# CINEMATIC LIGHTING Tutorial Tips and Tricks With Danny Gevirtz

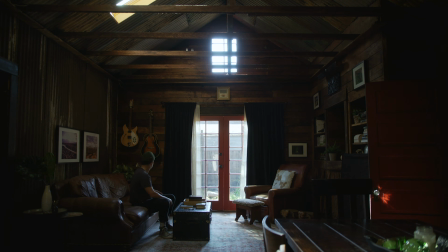(4:20)
I want to bring up the ambience in the room so everything's not so dark, but when I do that, I drop 2 stops of ND. Like now I'm liking where everything is on the interior, but I'm absolutely blowing out everything that's outside.
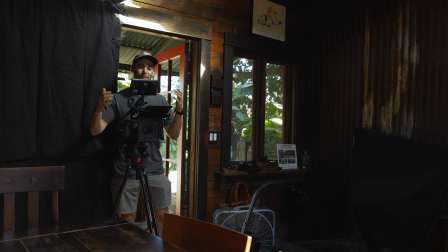(4:33)
And because I can't control how much light is coming from outside, I'm like sitting here like, what should I do?
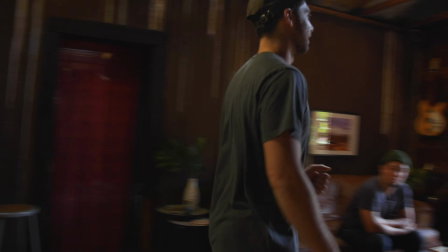(4:39)
So what you can do in this situation, this house luckily came with window shears.
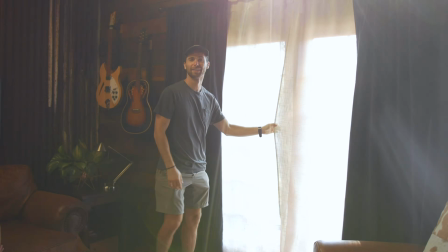(4:50)
And if you don't have window shears, maybe go out and buy some, they're super cheap. And it's something that you're gonna use on pretty much any time you light an interior. Like you'll always have these to bring with you. Buy like a spring rod, buy some really cheap window shears. And what they're gonna do is not only bring down the overall ambience that is coming through that window, we're not blowing out the highlights anymore.
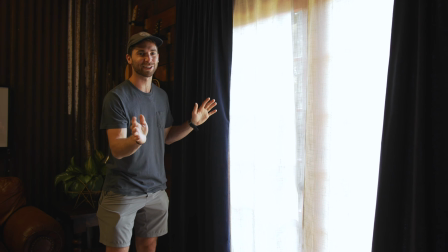(5:14)
It's not just this like white square of informationless, like whiteness in the middle of our scene.
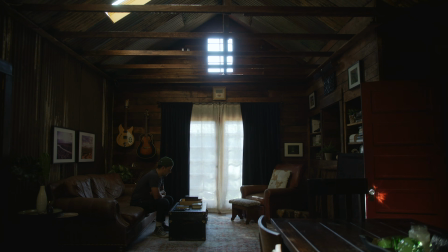(5:22)
We have some texture now. It automatically makes your image look like a much more balanced shot. So in wide shot interiors, a lot of times what you want to do to create more contrast ratios, if this is the ambience, the shadow side is still feeling a little too lifted for you, what you can do is neg everything that is behind the camera. And by neg, I mean negative fill, I mean taking away light. So right now behind the camera, we have a door that's wide open. We have windows that are letting in light, and all that light is coming in and filling in the shadow side of our subject.
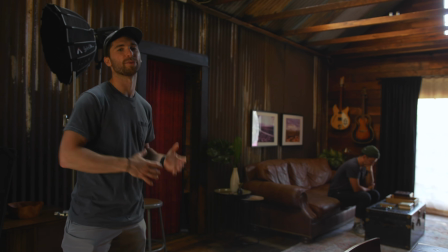(6:00)
So if you don't like where the ambience is right now and you want the contrast ratios to be a little higher, you want the image to just look a little more contrasty, we're gonna cut out all the light that is coming from the outside world that's behind the camera.
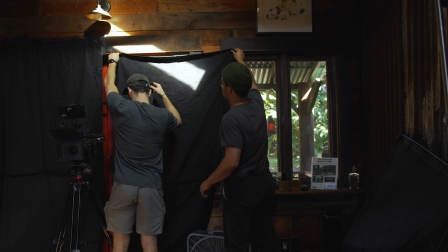(6:17)
Sorry. Oh God, ours just seems so much higher than last time.
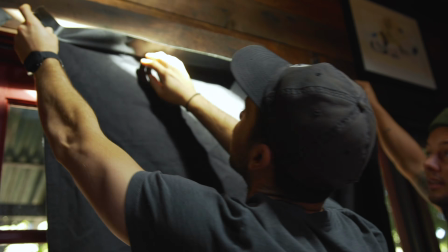(6:27)
Yeah, if you're on a low budget, make sure you get a lot of gaff tape. It's kind of the savior to all circumstances.
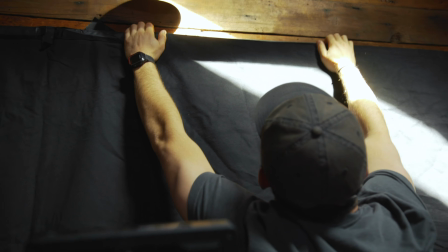(6:35)
And what we're taping up right now is black duvetine, I guess is what you would call this material.
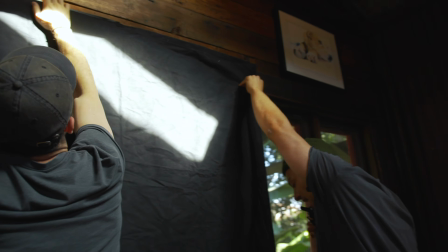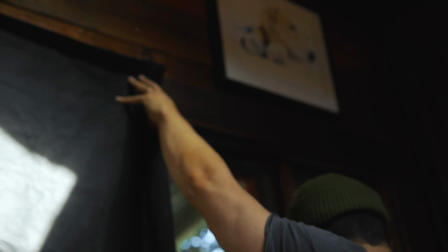(6:48)
I go through probably like
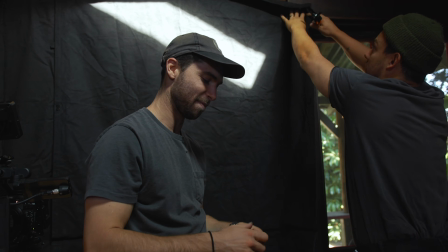(6:50)
a roll of gaff tape a week because of all my crappy rigs that I make these days.
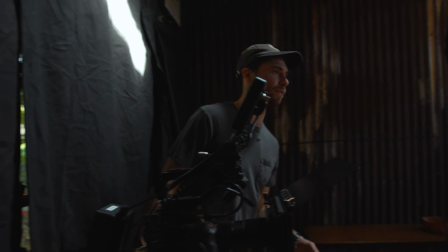(7:00)
What is this reflection of light?
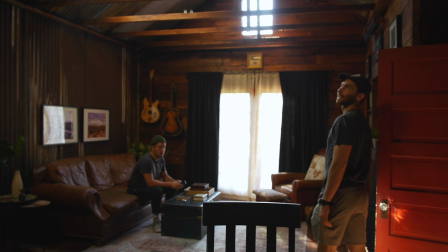(7:05)
So something else that we can't control right now are these skylights. We just don't have a ladder or anything to go up and cover those up.
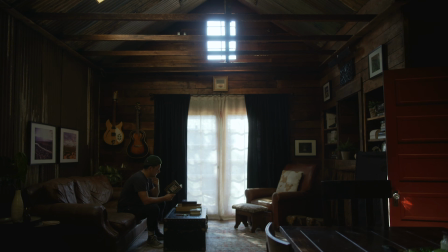(7:14)
So we're just gonna let them rip. We have the window shears over our motivating light source, creating texture. So it's not just like an informationless space in the middle of our scene, but we're still able to show in our exterior, establish where our light is coming from. We blacked out all the light coming from the shadow side of our subject, the fill side. We're eliminating all that fill that was coming in from these windows behind me with these black sheets of duvetine. So we're getting nice contrast ratios. And as you can see, the light is coming through because we're backlighting our subject. You're getting that nice little outline of our subject, creating that separation that we need from, you know,
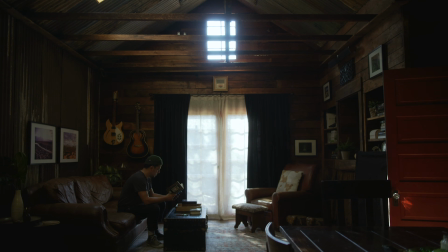(8:02)
the light coming in from the window to the black curtain to this little lit up sliver on Niall's face to the shadow side of Niall back to, you know, this lit up portion on the couch. And you're seeing this repeating pattern of light and dark because we're backlighting our subject. So one thing I'm seeing is that there's a lamp behind Niall, and I'm gonna flick that on real quick because that is a tungsten bulb, and that tungsten bulb is gonna add another element of depth. It's gonna add color depth. It's gonna be an orange tungsten light playing with the blue, cool daylight that is coming in from the outside world.
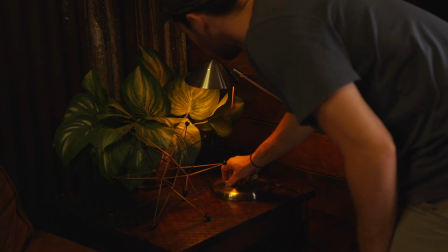(8:41)
So I'm gonna flip that on right now. It's nice that it's on a dimmer too.
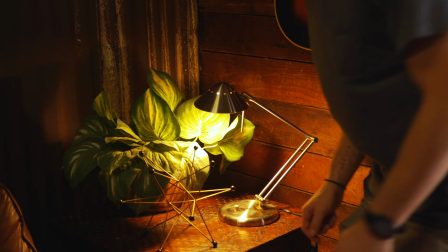(8:47)
You don't usually have that luxury. I'm just gonna put it all the way up at 100% intensity for now.
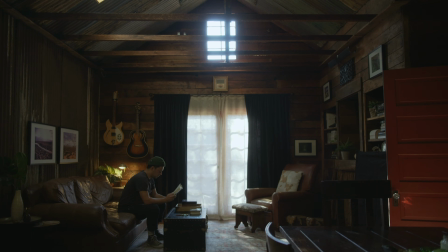(8:52)
So that's looking really nice. It's adding that color contrast between the tungsten light and the cool daylight. It's behind Niall's, so again, we have another element backlighting Niall's, creating more separation between his dark shirt and that bright spot that that lamp is creating, and it's just giving a little more life to that back corner. So that's all I really want to do for our wide shot. Like, we've established where our motivating light source is and the direction that that light's coming from. We established where our person is in the room. And now when we move in for the close-up,
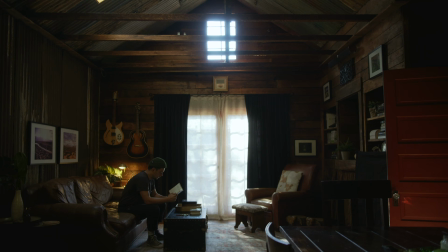(9:30)
we're gonna bring in our artificial lights just to help make Niall's face look a little sweeter for the camera. And we're gonna take that window light and just ever so slightly wrap it around Niall's face.
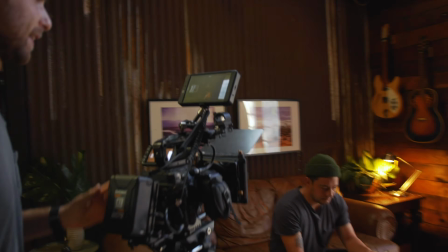(9:47)
All right, so I'm gonna frame up again to a point where our subject,
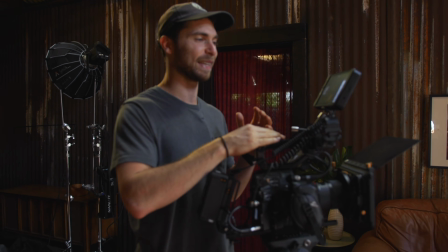(9:54)
in this circumstance, Niall's, is between the camera and our motivating light source.
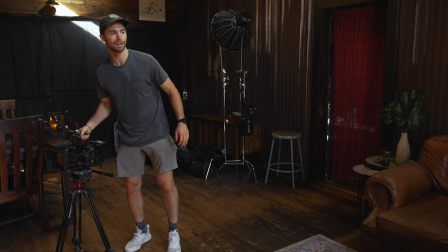(10:04)
So what I'm gonna do here is I'm actually gonna pull Niall's and cheat him away from the wall a little bit.
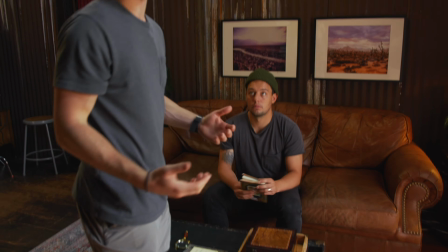(10:12)
We established where he was already by the wide shot.
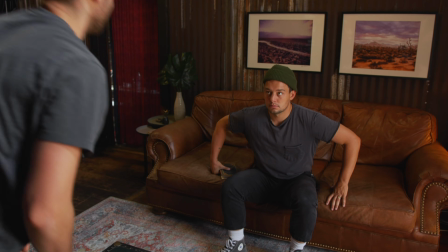(10:15)
So when we come in for the tight, like people still have that
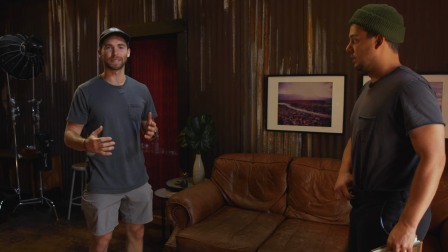(10:22)
perception in their head of where he is, but because of movie magic, we're able to cheat him away from the wall.
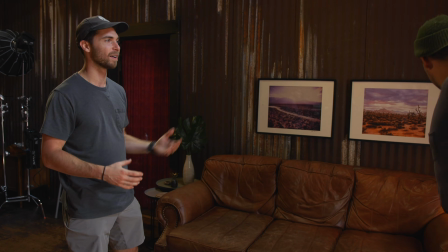(10:29)
And what that's going to do is create more separation between our subject and the wall, and creating more focus on our subject in a blurrier background.
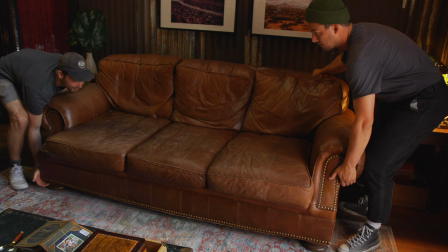(10:39)
So just like ever so slightly, I always love to just pull the couch away from the wall.
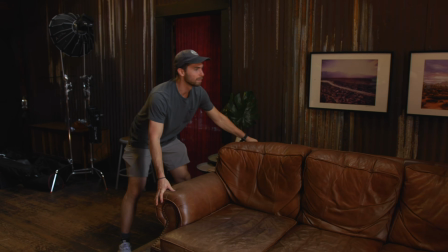(10:47)
That might be a little much.
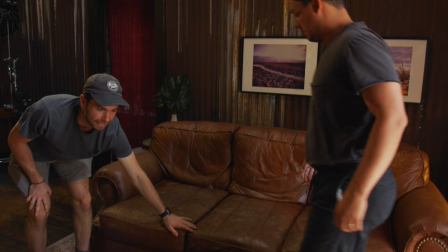(10:52)
Cool. And take a seat here towards the front of the couch.
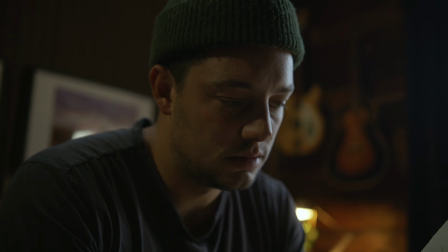(10:59)
So I'm lining up my shot to the point where I'm not even showing our motivating light source anymore.
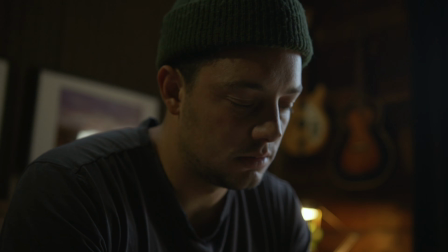(11:06)
We don't need to show it. We've established through our wide shot where our light is coming from.
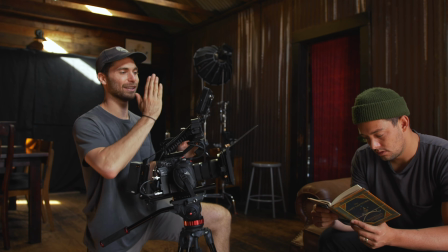(11:12)
So I'm lining up Niles to the point where he is right where the L of the room is meeting,
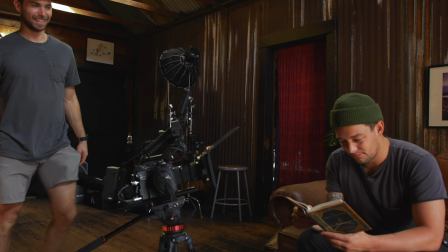(11:18)
because that's going to give us the most amount of depth in our composition. And I'm going to move this lamp so we can see it and he's not blocking the light anymore.
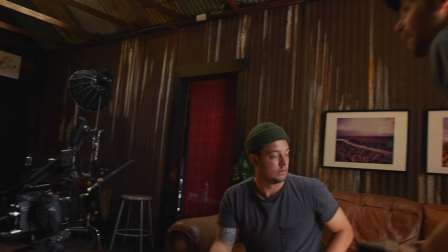(11:28)
Actually, what I might do is I might prop this light up a little higher, because I don't think we're going to see the bottom of the light.
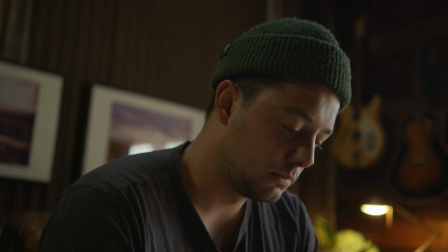(11:37)
And with our tight shot, we can do a lot of cheating with our tight shot. I'm even going to move this table just completely out of there.
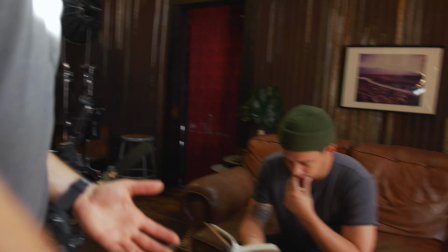(11:43)
We know it's there just because of our wide shot, but I want to create the most amount of space as possible for when we move our lights in here.
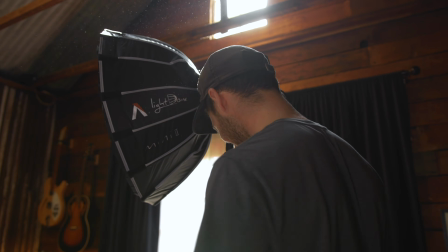(11:50)
This looks like it's going to be hit. Super heavy.
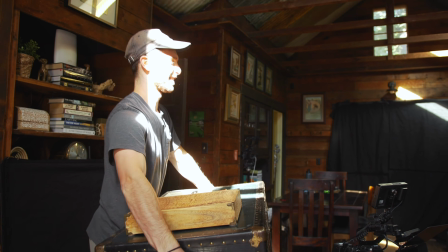(11:57)
I think it's empty.
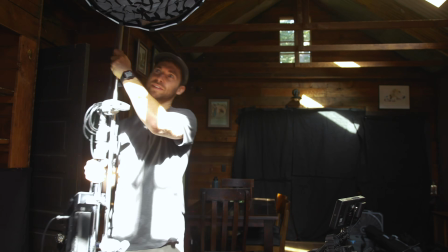(12:00)
My key light is going to be a Namlite Forza 500, which is a nice strong light, but you don't need a light this strong for this situation,
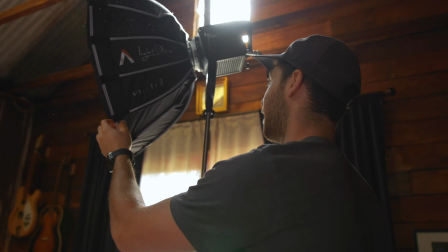(12:08)
because the overall ambience in the room isn't that high to begin with. But this is just what I own, so it's what I'm gonna use.
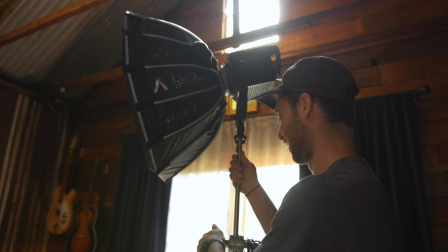(12:17)
It's okay if you don't own a light this nice, because I've been doing this a lot longer than you probably have.
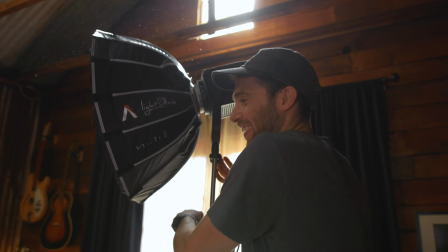(12:23)
Or not. Sorry if you're terrible.